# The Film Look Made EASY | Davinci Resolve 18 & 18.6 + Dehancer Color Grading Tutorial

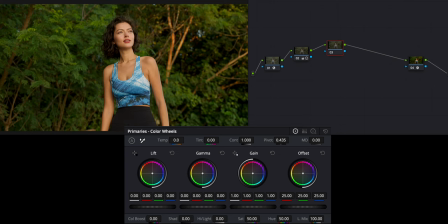4:20 Then we're going to move on to the next tab. So now that I'm in this new tab what I'm going to do is go over to my sharpness tab right here and I'm just going to
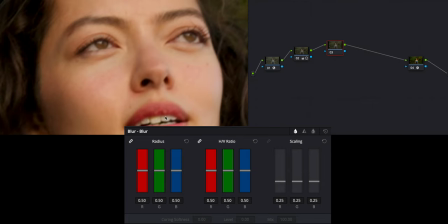4:27 zoom in to face and detail and kind of see how soft the eyes are. I think this one I'm probably going to go 0.48 just that extra little bit of detail and sharpness which I think looks pretty good.
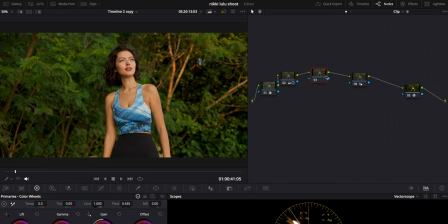4:38 I'm going to just make a new node right here in between this and I'm going to go to my curves right here.
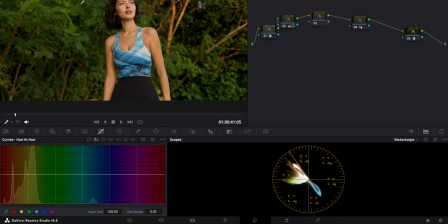4:43 So what I'm going to do is go into hue versus hue and I already know coming from the photography world that all this green
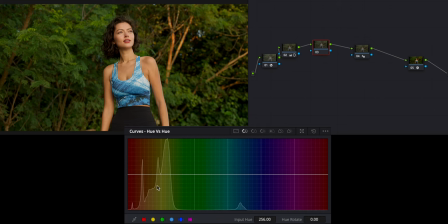4:49 is actually going to be showing up as yellow and that's why there's such a massive spike in the yellow green area and not in the middle of the green area. What that means is that all of this greenery most of it is showing up as yellow and this is going to really affect how things are so I'm going to kind of dictate like I want this to start here and this to start here and then I'm just going to play with this
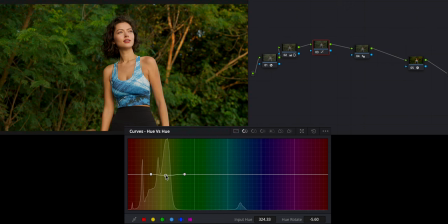5:07 and obviously this is having a massive impact. So what I want to do because we're going for that more film look but even if we weren't I kind of like a little bit more green greens and less yellow greens so we're just going to bring that down a tad bit there and you can see the effect that's having right there
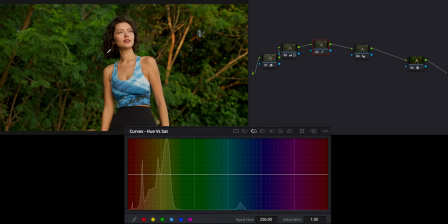5:21 it's going less yellow more green and then what I'm going to do here is hue versus saturation I'm kind of just going to dictate where this is beginning and then I'm going to play with this and so I'm just going to desaturate a little bit and then what I'm also going to do is luminance so then I'm going to once again dictate here where we're starting and whatnot and then
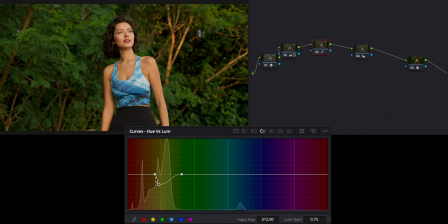5:38 just kind of see how this is being affected so I actually might want to raise the yellows just a little bit. So there's a little bit more of that color contrast going on. So I am going to just do this and that looks pretty good to me. That is just kind of fixing the greens right there. Then what I'm going to do is do a little bit of vignetting.
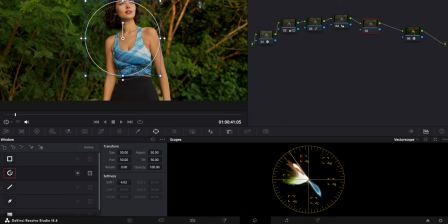5:57 So what I'm going to do here is we're going to add a nice little circle.
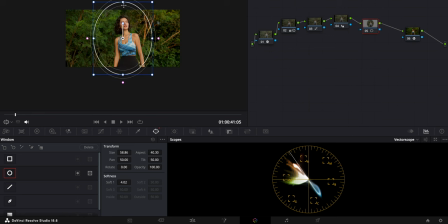6:02 What I'm going to do here, boom, boom, focus on her because a lot of lenses, especially vintage lenses had nice little vignettes going on. They were, well, nice little imperfections in the lenses. And one of those imperfections was a pretty harsh vignette.
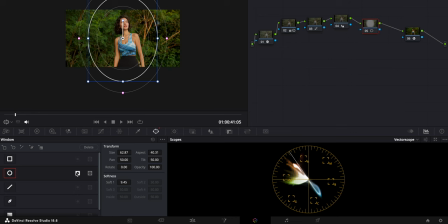6:16 So what I want to do is kind of just keep that as is. And then what I'm going to do is hit invert right here. And then I'm going to go back to my curves right here.
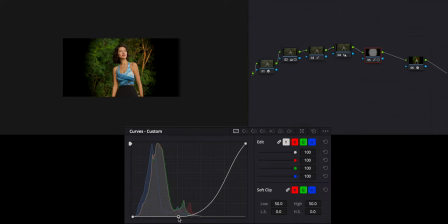6:23 And I'm just going to kind of crush that. Obviously that's way too much of a vignette, but I want you to see how that is being affected. So I'm just going to bring this down just a little bit. And you can see that it adds just that little bit of extra contrast to our subject.
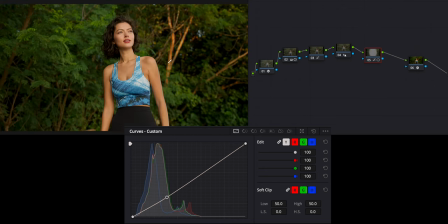6:36 It makes your eye go towards the subject and boom like obviously it doesn't look that unnatural the fall off looks pretty natural so when you look at that you're just like oh your eyes are drawn here like i'm telling you to look here so that already looks pretty good and this is where
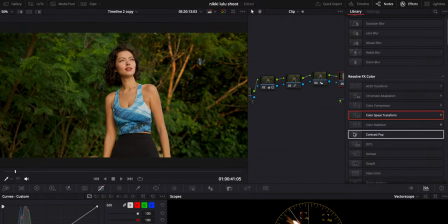6:51 we get into the more film section of things with the built-in tools on da vinci resolve what you can do and what i like to do on a lot of clips is halation and that is something that is very common in old film lenses and it kind of adds that red vibe
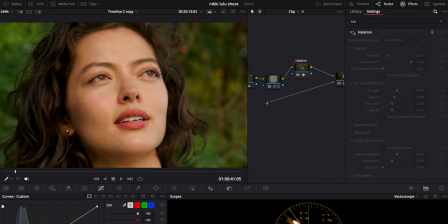7:06 that you see going on here. Obviously we're going to dial this in. Right now you can see how much of an impact that's having and it doesn't look great right now but vintage
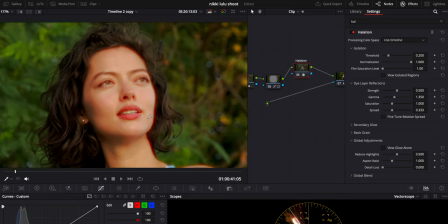7:14 lenses definitely had this like red outline on high contrast areas.
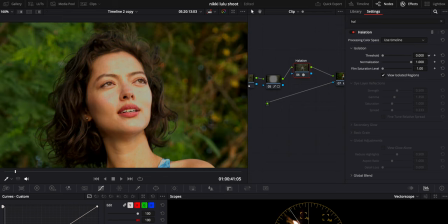7:19 So we're just going to hit view isolated areas and we're just kind of going to play with this and see where we want this to actually hit.
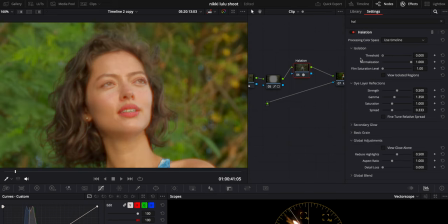7:27 The higher I go the less area it's going to affect.
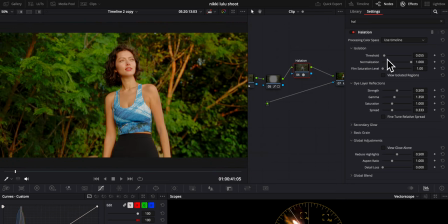7:30 For this kind of clip we don't want it affecting too much on the face obviously it's having a massive impact on the rest of the image because look at that oh my goodness that looks almost cartoonish we're just going to kind of dial this in as we see fit and we want the
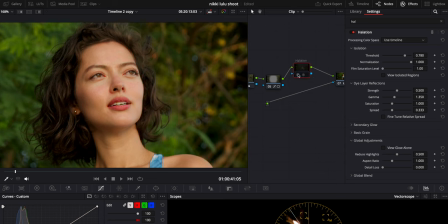7:42 normalization at 100 and then i'm just going to bring this back down to one and now it looks a little bit more natural so i'm just going to keep bringing this higher until it's less evident and now on off on off you can see it's affecting the earrings here,
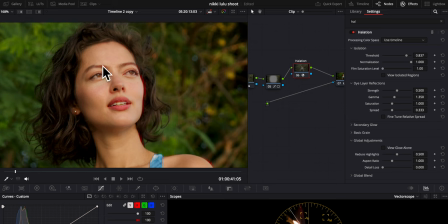7:58 a little bit on the side of the face and on her eyes and eyebrows. Obviously strength, that's going to impact how heavy this is. And all these sliders are going to have a slightly different effect on that.
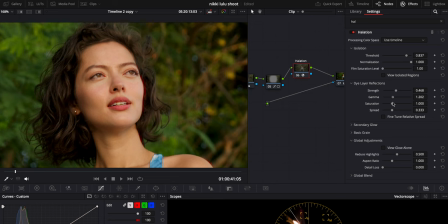8:11 So what I like to do is just kind of move it left and right, see how it's affecting things, and then dial it in and go way too far one side and then bring it back as I see fit.